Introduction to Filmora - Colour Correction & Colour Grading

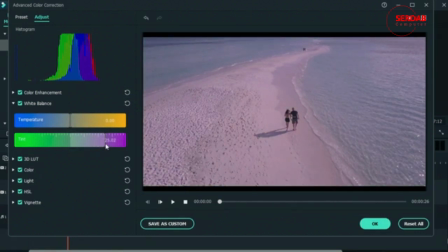(4:08)
We also have the same thing for tint, more to the magenta side and more to the green side. So for my clip, I'm going for a sunny vacation mood, so I will be needing something warm.
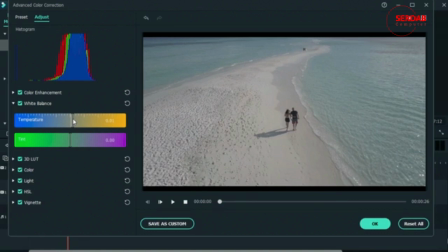(4:23)
Remember that warm colors represent friendly environments and happy moments. So if you have a wedding video where the bride and groom are really happy, you want to make sure you add some warmth to that clip, and that way you can enhance the happiness and joy in that clip.
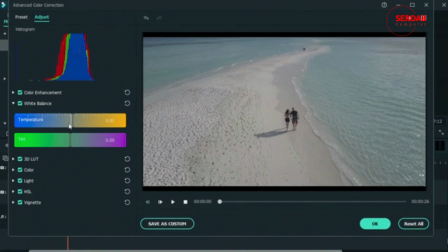(4:43)
The exact opposite is blue or cold tones. When you add cold tones to your video, you're creating a sense of sadness or maybe a serious mood. So if your characters in the video are having a serious conversation, you want to add some cold tones
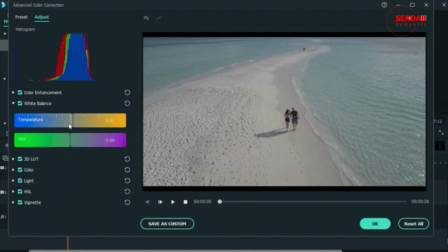(5:02)
to make the scene more intense and have the audience get in a serious mood because they're having a serious conversation. So for this clip, I want something happy, so I will be moving my slider to the right. As for tint, it depends on your clip.
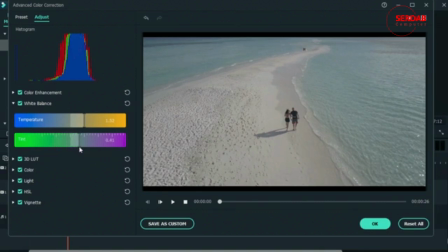(5:21)
If your video is a bit too purple, you can move it to the green side. That's what I want to do because I want some nice cyans in my water. Just bring it to the left. Then we have 3D LUTs.
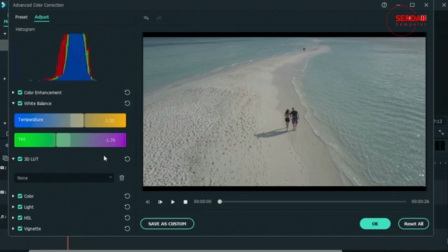(5:40)
These are just some presets for you to quickly give a mood to your clip. This counts for color grading. If I just go in like Batman, you can see how I made everything green.
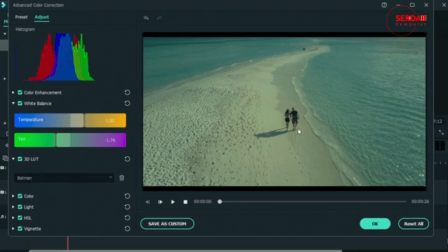(5:51)
This right now is a serious mood because we have cold tones. We have blues, we have greens. These colors are pretty common in horror films, action films, and sad films.
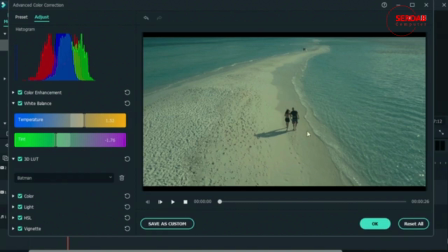(6:06)
So it's not really suitable for our happy vacation video, but there are plenty of others. You can also import your own that imports files that you downloaded from the internet. Let's go for warm film. So you can add warm film.
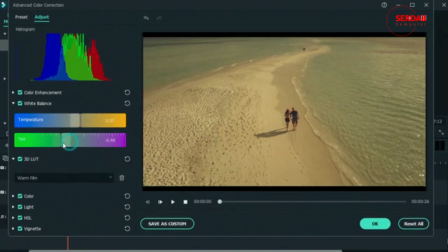(6:26)
I'm not really liking that. So I'm just going to delete this and make my own. Let's hit this, undo the selection, and then I'll just do what I did before.
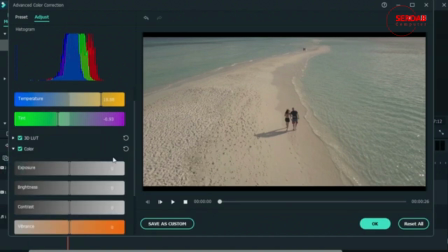(6:38)
There we go. Let's skip to color. This is where you are going to color correct your work.
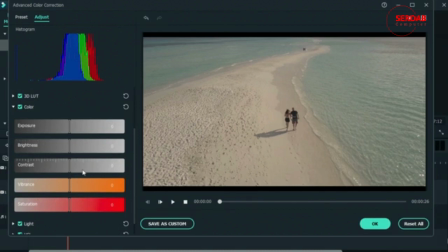(6:46)
Essentially, you want to make sure that the lightness or the exposure of your video is right. It's not too dark or too light. You want to make sure that the colors are there. And you can just use these guys to fix your clip. I'm going to add some exposure to my video.
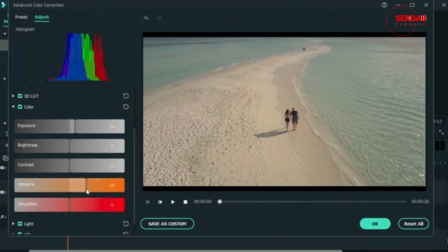(7:05)
Add some vibrance. A little bit of saturation. Let's add some contrast.
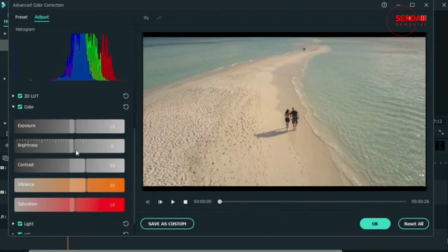(7:18)
And add some brightness. So this was without the color tab. This is after the color tab. So what we did right now was to increase the exposure, which is the overall brightness, regardless of whether it's the shadows or the highlights.
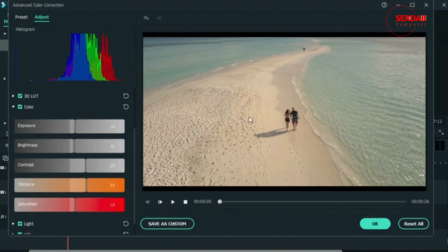(7:36)
We just applied 10 points to that. Brightness focuses on the bright parts and just increases the overall brightness. Added about 8. Contrast separates and sets apart the highlights and the shadows.
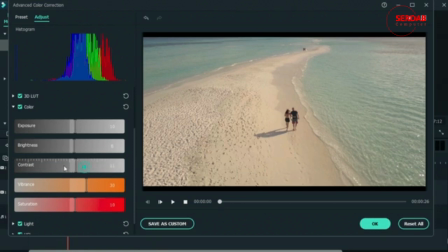(7:52)
So we added quite a lot of that. If we go the opposite way for contrast, you're going to get a flat video. So you want to add a good amount, not too much either.
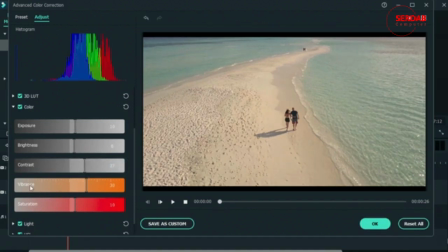(8:05)
It's going to look like this, somewhere around here. Then we get two options for color. We have one that's vibrant and one is for saturation.